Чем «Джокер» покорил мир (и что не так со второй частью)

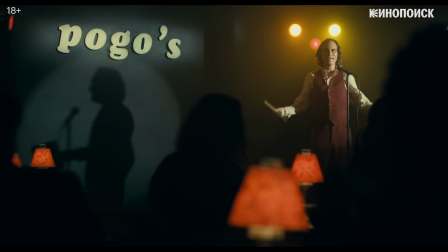(8:14)
Амбивалентность повествования неплохо соотносится с тем, что главный герой увлекается комедией,
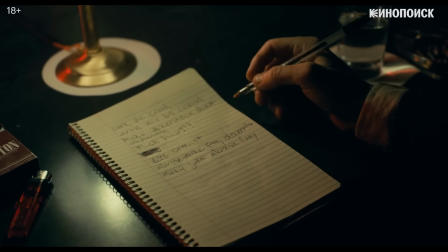(8:19)
а та, в свою очередь, как раз и имеет дело с двусмысленностью и парадоксом.
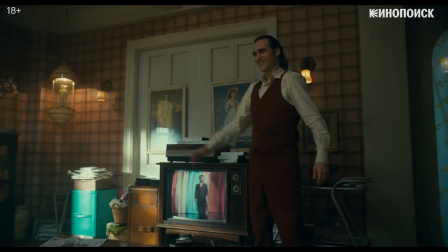(8:24)
В этом отношении желание Артура стать королем комедии можно интерпретировать как попытку справиться с неопределенностью мира и,
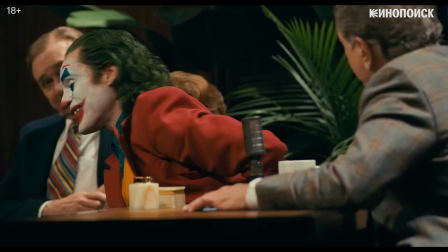(8:32)
что важнее, заявить о себе, самому став воплощенным хаосом.
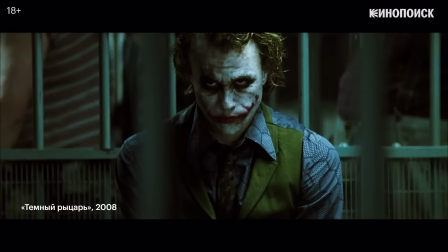(8:37)
Похожим образом интерпретировал Джокера и Кристофер Нолан, у которого злодей тоже играет словами и сеет смуту.
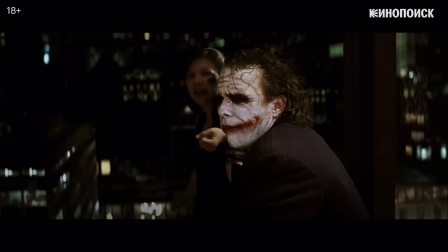(8:45) Let her go. Very poor choice of word.
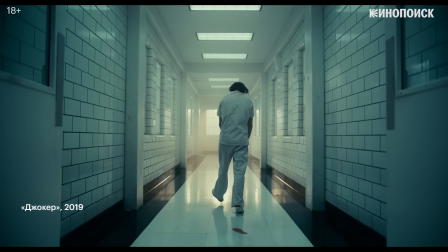(8:50)
Неудивительно, что финал в картине Тодда Филлипса демонстративно разомкнутый, что как бы намекает,
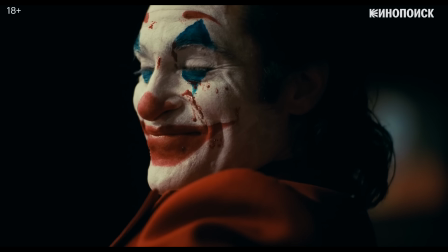(8:56)
будто весь фильм был одной большой шуткой Джокера, тоже двусмысленной.
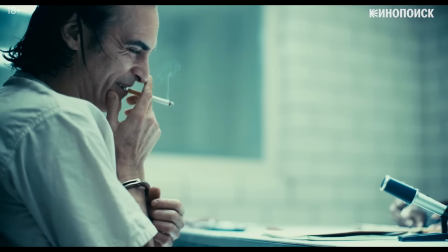(9:02)
Отчаявшись получить поддержку и понимание со стороны окружающих, Джокеру остается лишь одно – отшутиться.
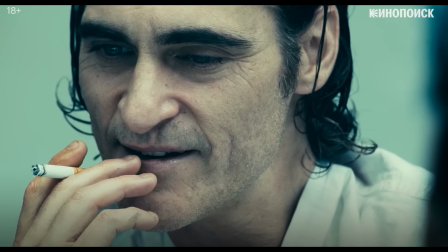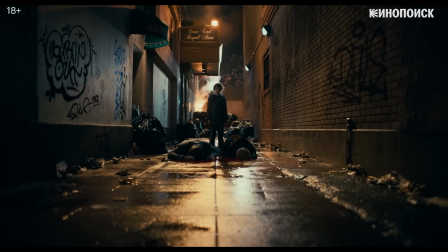(9:15)
Картина Тодда Филлипса стилизована под знаковые фильмы той эпохи, когда разворачивается действие.
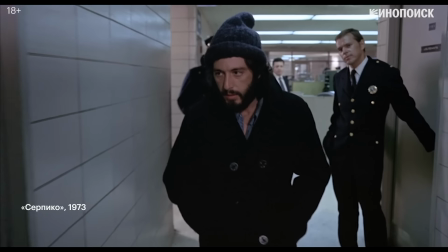(9:20)
Главным образом это работы Сидни Люмета и раннее творчество Мартина Скорсезе,
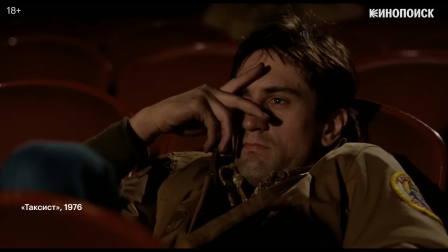(9:26)
в частности «Таксист» и «Король комедии».
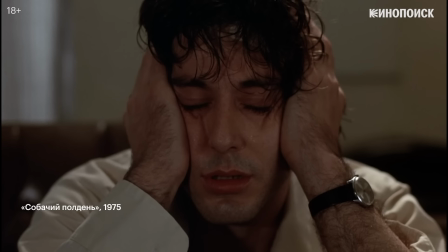(9:30)
Близость к фильмам 70-х-80-х прослеживается на самых разных уровнях.
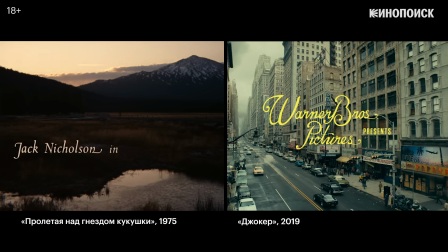(9:36)
От студийной заставки и дизайна титров до отдельных образов и актеров.
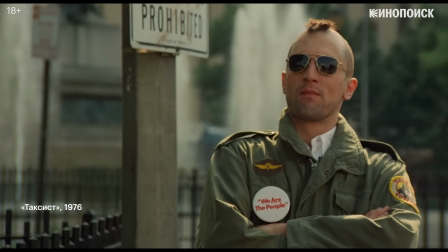(9:45)
Роберт Де Ниро, скажем, одним своим присутствием вполне недвусмысленно отсылает к ролям у Скорсезе.
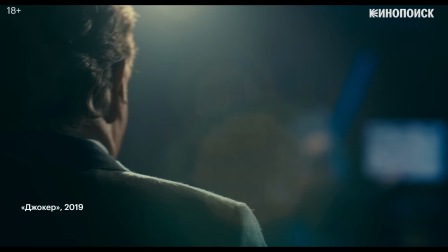(9:51)
Правда, у Филлипса происходит инверсия.
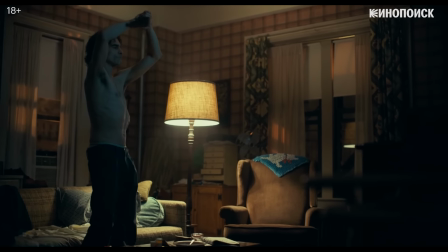(9:53)
Протагонист теперь не Де Ниро, а Хоакин Феникс, предстающий в образе современного Трэвиса Бикла с такой же нервной пластикой.
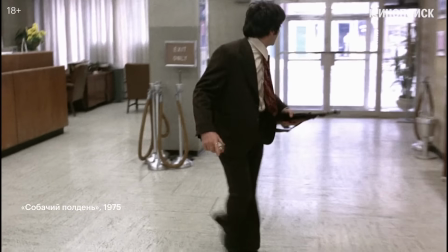(10:03)
Фильмы Люмета и Скорсезе тоже рассказывали об отчаявшихся героях, которые шли на отчаянные меры.
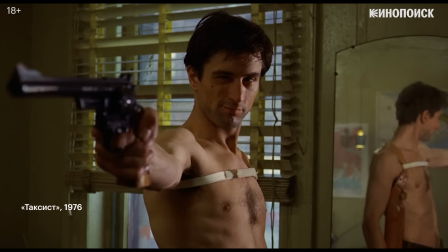(10:09)
Все эти шедевры нового Голливуда – импрессионистическое кино, передававшее боль и смятение своих персонажей.
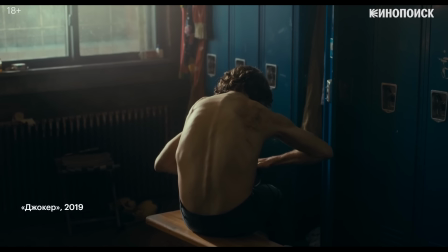(10:16)
«Джокер» во многом именно такой фильм.
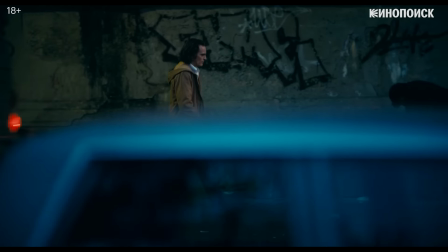(10:19)
Несмотря на то, что в картине Тодда Филлипса есть внятный сюжет, Артур тоже апатично слоняется по улицам Готэма,
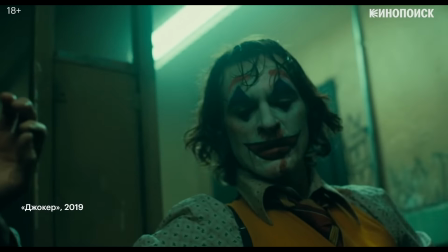(10:26)
совсем как Трэвис Бикл в «Таксисте». А чего стоит знаменитая сцена импровизированного танца Джокера в уборной?
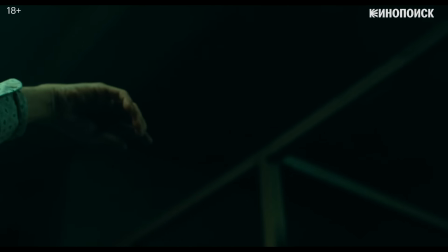(10:34)
Эпизод обозначает переход героя в новое качество, но главная его функция не повествовательная, а эмоциональная,
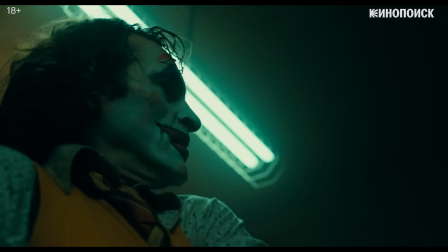(10:41)
подключающая нас к состоянию героя. Вообще, весь фильм работает на то, чтобы мы лучше прочувствовали положение Артура.
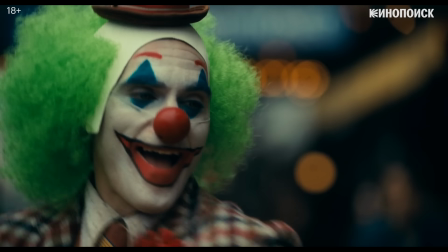(10:51)
Хотя вначале мы и смотрим на него как бы со стороны, незначительность героя в толпе вполне соответствует моменту.
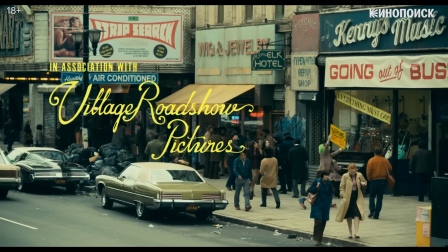(10:57)
На него обращают внимание только хулиганы.
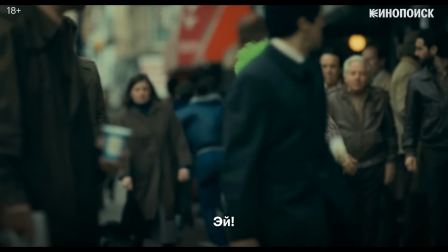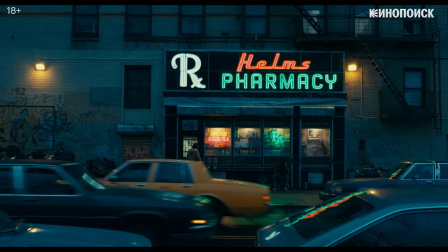(11:07)
Подчас создатели специально организуют мизансцену так, что герой как будто сливается с пейзажем.
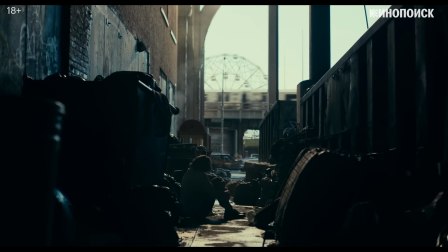(11:13)
Тонет в горе мусора или буквально становится мебелью.
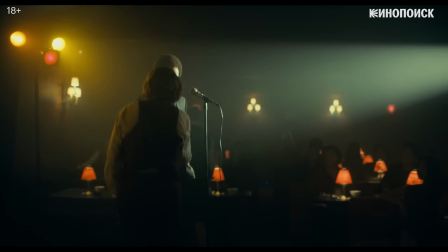(11:21)
Но встречается обратное, когда герой взволнован настолько, что практически не замечает окружающих.
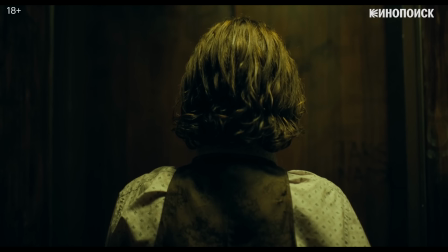(11:26)
Почти все события мы видим с точки зрения главного героя,
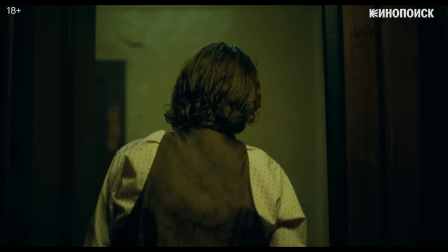(11:30)
поэтому подчас камера неотступно следует за ним, а мы буквально смотрим за происходящим из-за его плеча.
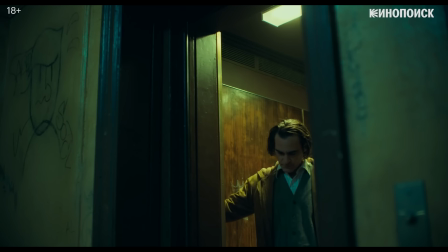(11:38)
Это не только погружает в историю, но и создает интимную близость с героем. Для того же нужны и крупные планы.
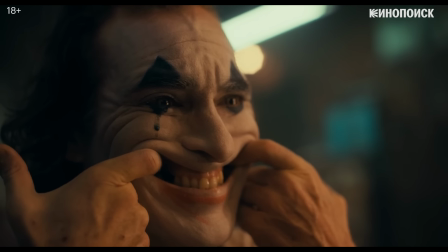(11:47)
Даже если Хоакин Феникс не произносит монолог, его мимика и выражение лица говорят сами за себя.
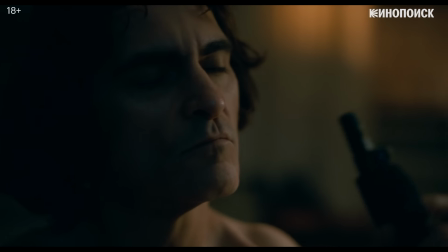(11:54)
А мы в такой ситуации остаемся один на один с героем, обезоруженный его пронзительным взглядом.
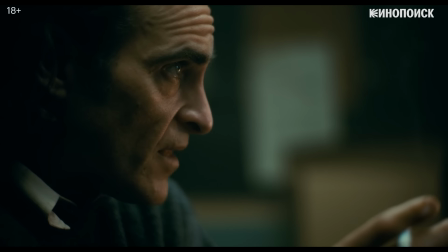(12:02)
Искренностью персонажа в такие моменты действительно сложно не проникнуться, учитывая то, каким недружелюбным выглядит Готэм.
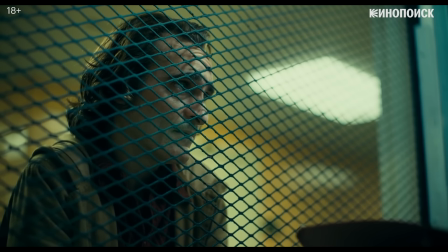(12:10)
Обратите внимание, например, на эпизоды, где мы смотрим на Артура из-за решетки,
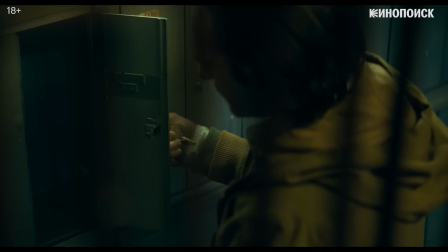(12:15)
что визуально превращает кадр в клетку, в которой заперт герой.
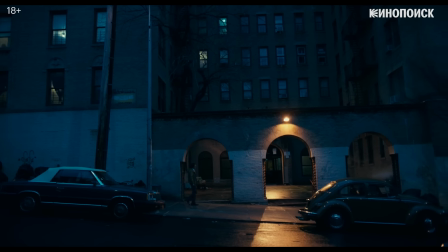(12:20)
Многие сцены фильма выдержаны в нездоровом синем и зеленом цветах, придающем и без того зловещему городу оттенок депрессивности.
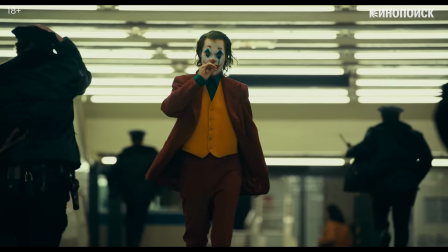(12:29)
В этом смысле яркий костюм Артура из финала фильма можно истолковать как ответ на угнетающее отсутствие красок в городе.
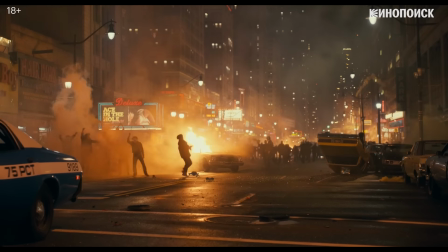(12:37)
А пожар бунта, в свою очередь, как экстремальную попытку привнести новые цвета в пейзаж.
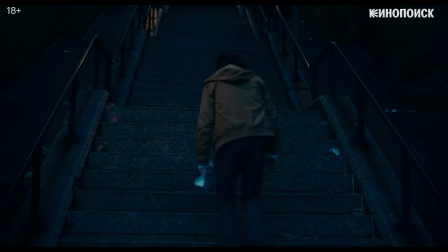(12:45)
Давящая атмосфера города чувствуется уже в сцене с лестницей, которая для героя сначала выглядит непреодолимым препятствием.
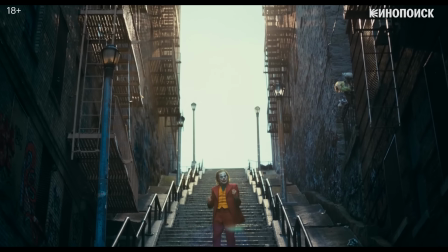(12:54)
Переворачивая этот образ в финале, создатели указывают на завершившуюся метаморфозу героя.
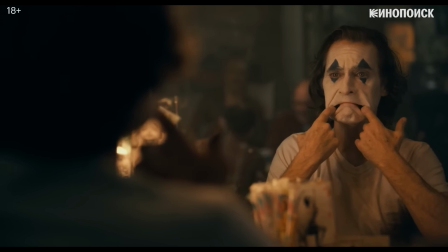(13:03)
Похожую симметрию можно, к слову, обнаружить и у первого кадра. Если в начале фильма герой с болью смотрит на свое отражение,
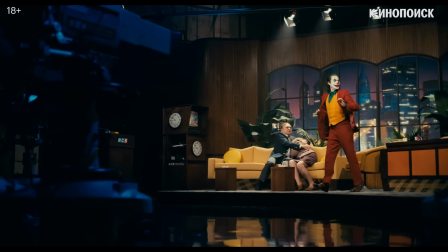(13:13)
то в конце, где своего рода зеркалом выступает телекамера, он уже утверждает себя.
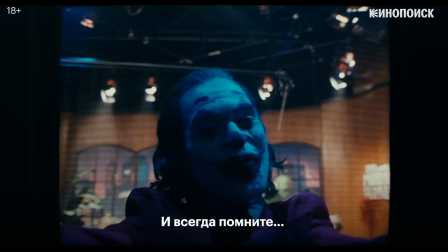(13:20) Good night. And always remember, that's...
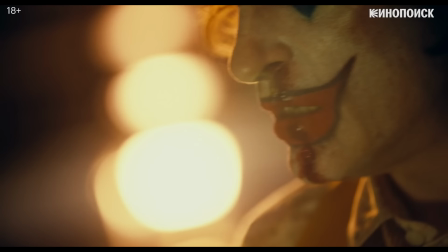(13:25)
Это важно потому, что весь фильм в сущности о растерянности главного героя.
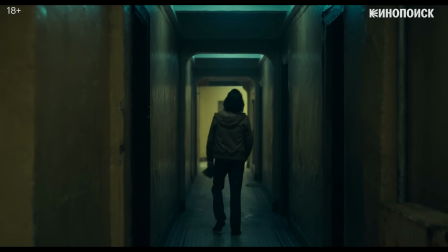(13:30)
Не случайно мы часто видим его в переходных пространствах, переулках, лестницах и лифтах.
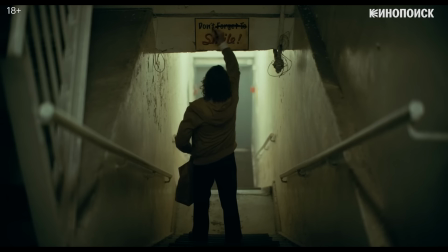(13:37)
У фильма есть даже отчетливая вертикальная драматургия, связанная со спусками и подъемами.
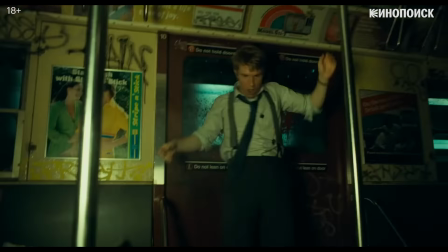(13:44)
Катализатором изменения для героя становится сцена в подземке, которая вместе с тем выступает и метафорой бессознательного.
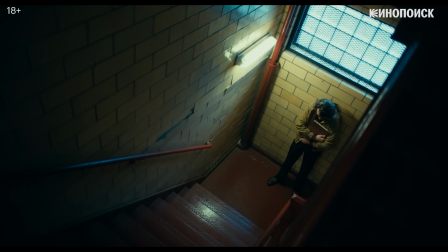(13:53)
Тайну своего происхождения Артур узнает на лестнице, находясь как будто в подвешенном состоянии.
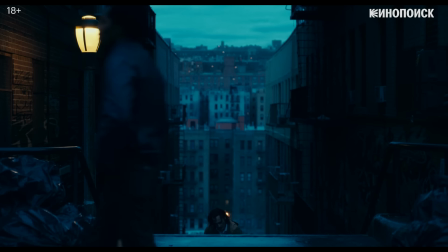(13:59)
А дом и связанный с ним уют находятся высоко. Чтобы добраться туда, надо приложить усилия.
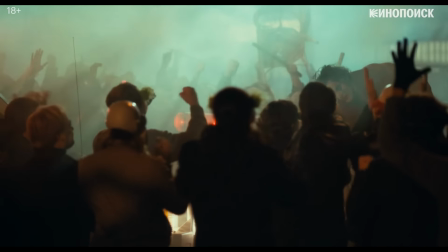(14:05)
Да и становясь героем протеста, Артур тоже залезает на машину. Как рассказывал оператор Лоуренс Шер, чтобы передать подавленное состояние героя,
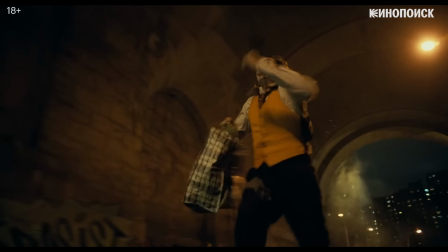(14:18)
тот решил использовать нестандартные ракурсы и слегка вычурные неестественные композиции.
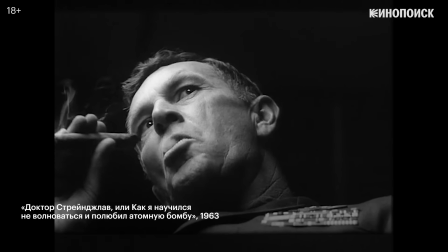(14:24)
Причем в качестве ключевых референсов в своей работе над Джокером он называет Стэнли Кубрика
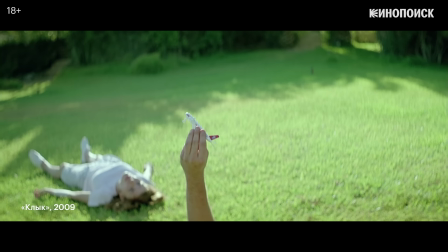(14:30)
и Йоргоса Лантимуса, известных по особой дискомфортной атмосфере в их фильмах.
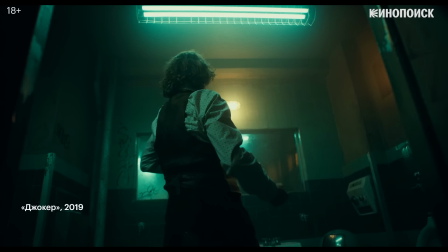(14:36)
Такое же неуютное впечатление создают и тревожные мелодии Хильдур Гуднадоутер,
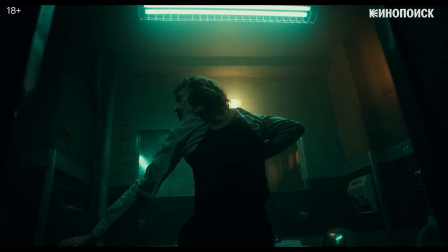(14:41)
которые резко контрастируют с веселыми песнями из старого кино, тут и там появляющимися в «Джокере».
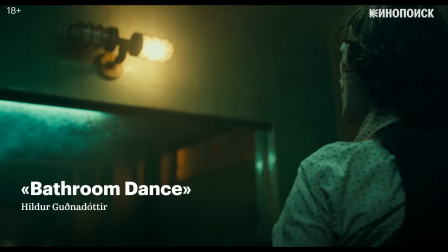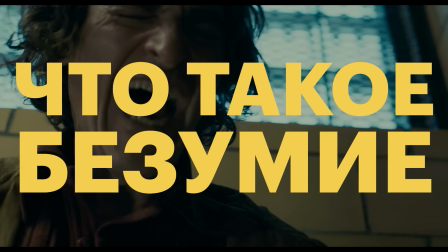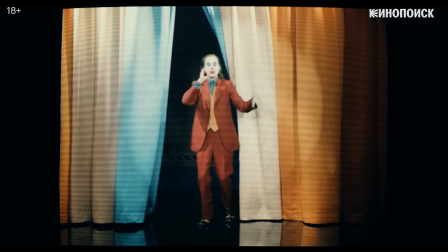(14:56)
Первый Джокер в очередной раз доказал, что супергероика — это нечто большее, чем просто эпос о сверхлюдях в плащах и масках.
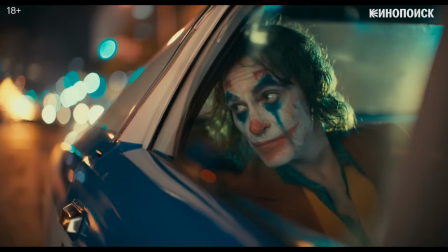(15:05)
Благодаря умной режиссуре и понятному социальному комментарию фильм снискал признание и критиков, и зрителей, и членов жюри Венецианского фестиваля, где в 2019 году получил главный приз.
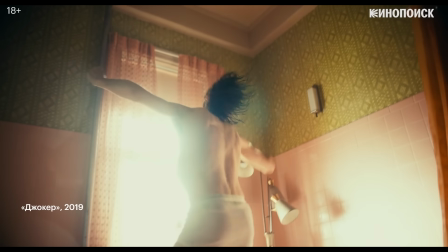(15:18)
С одной стороны, это по-своему виртуозное арт-кино, над которым интересно подумать.
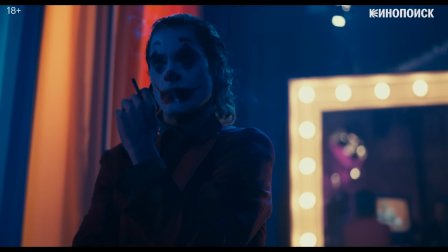(15:24)
А с другой — абсолютно зрительская история, понятная во всем мире.
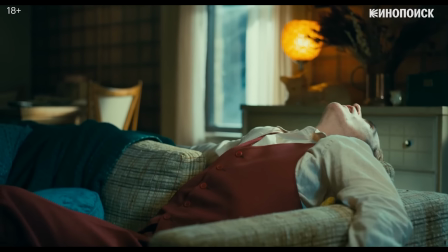(15:30)
Неудивительно, что «Джокер» стал одним из редких примеров супергеройского фильма со взрослым рейтингом, собравшим миллиард в прокате.
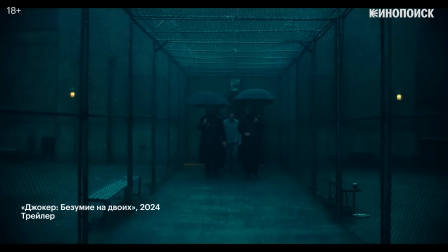(15:39)
Но не стоит забывать, что шутка, повторенная дважды, становится не смешной.
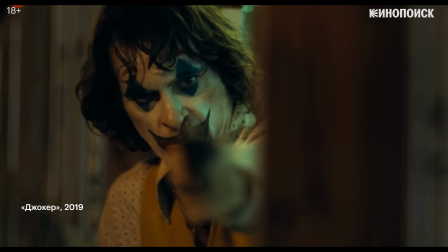(15:44)
Первый фильм был самодостаточным произведением, ему не нужны эксплейнеры и продолжения.
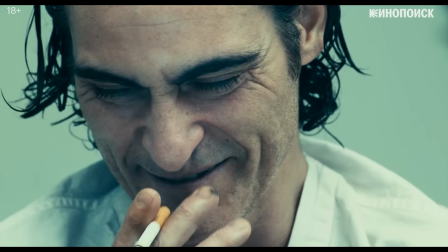(15:50)
А открытый финал только придавал ему шарма.
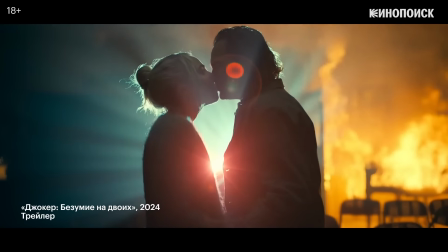(15:53)
Сиквел же, обещавший в два раза больше безумия, слишком многое проясняет психологии главного героя.
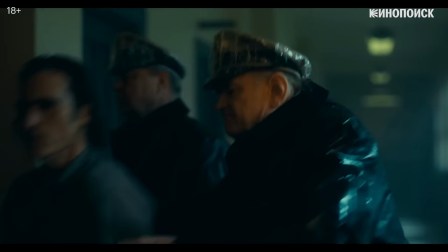(16:00)
Ленте недостает амбивалентности оригинала. Да и Харли Квинн тут играет скорее второстепенную роль.
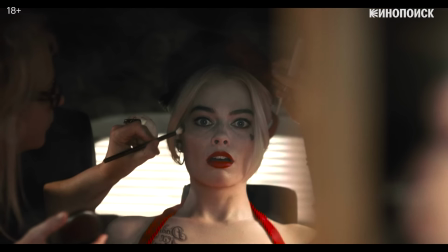(16:06)
Пусть образ Леди Гаги и не менее интересен, чем интерпретация Марго Робби. Во многом из-за драматического таланта певицы.
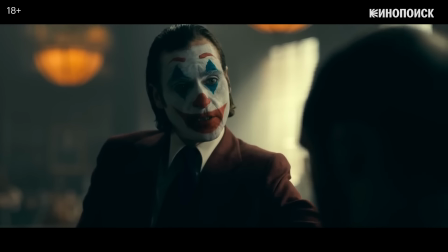(16:15)
Микс мюзикла и судебной драмы, который на бумаге выглядел довольно неожиданно для супергеройского фильма, на деле кажется не слишком оправданным.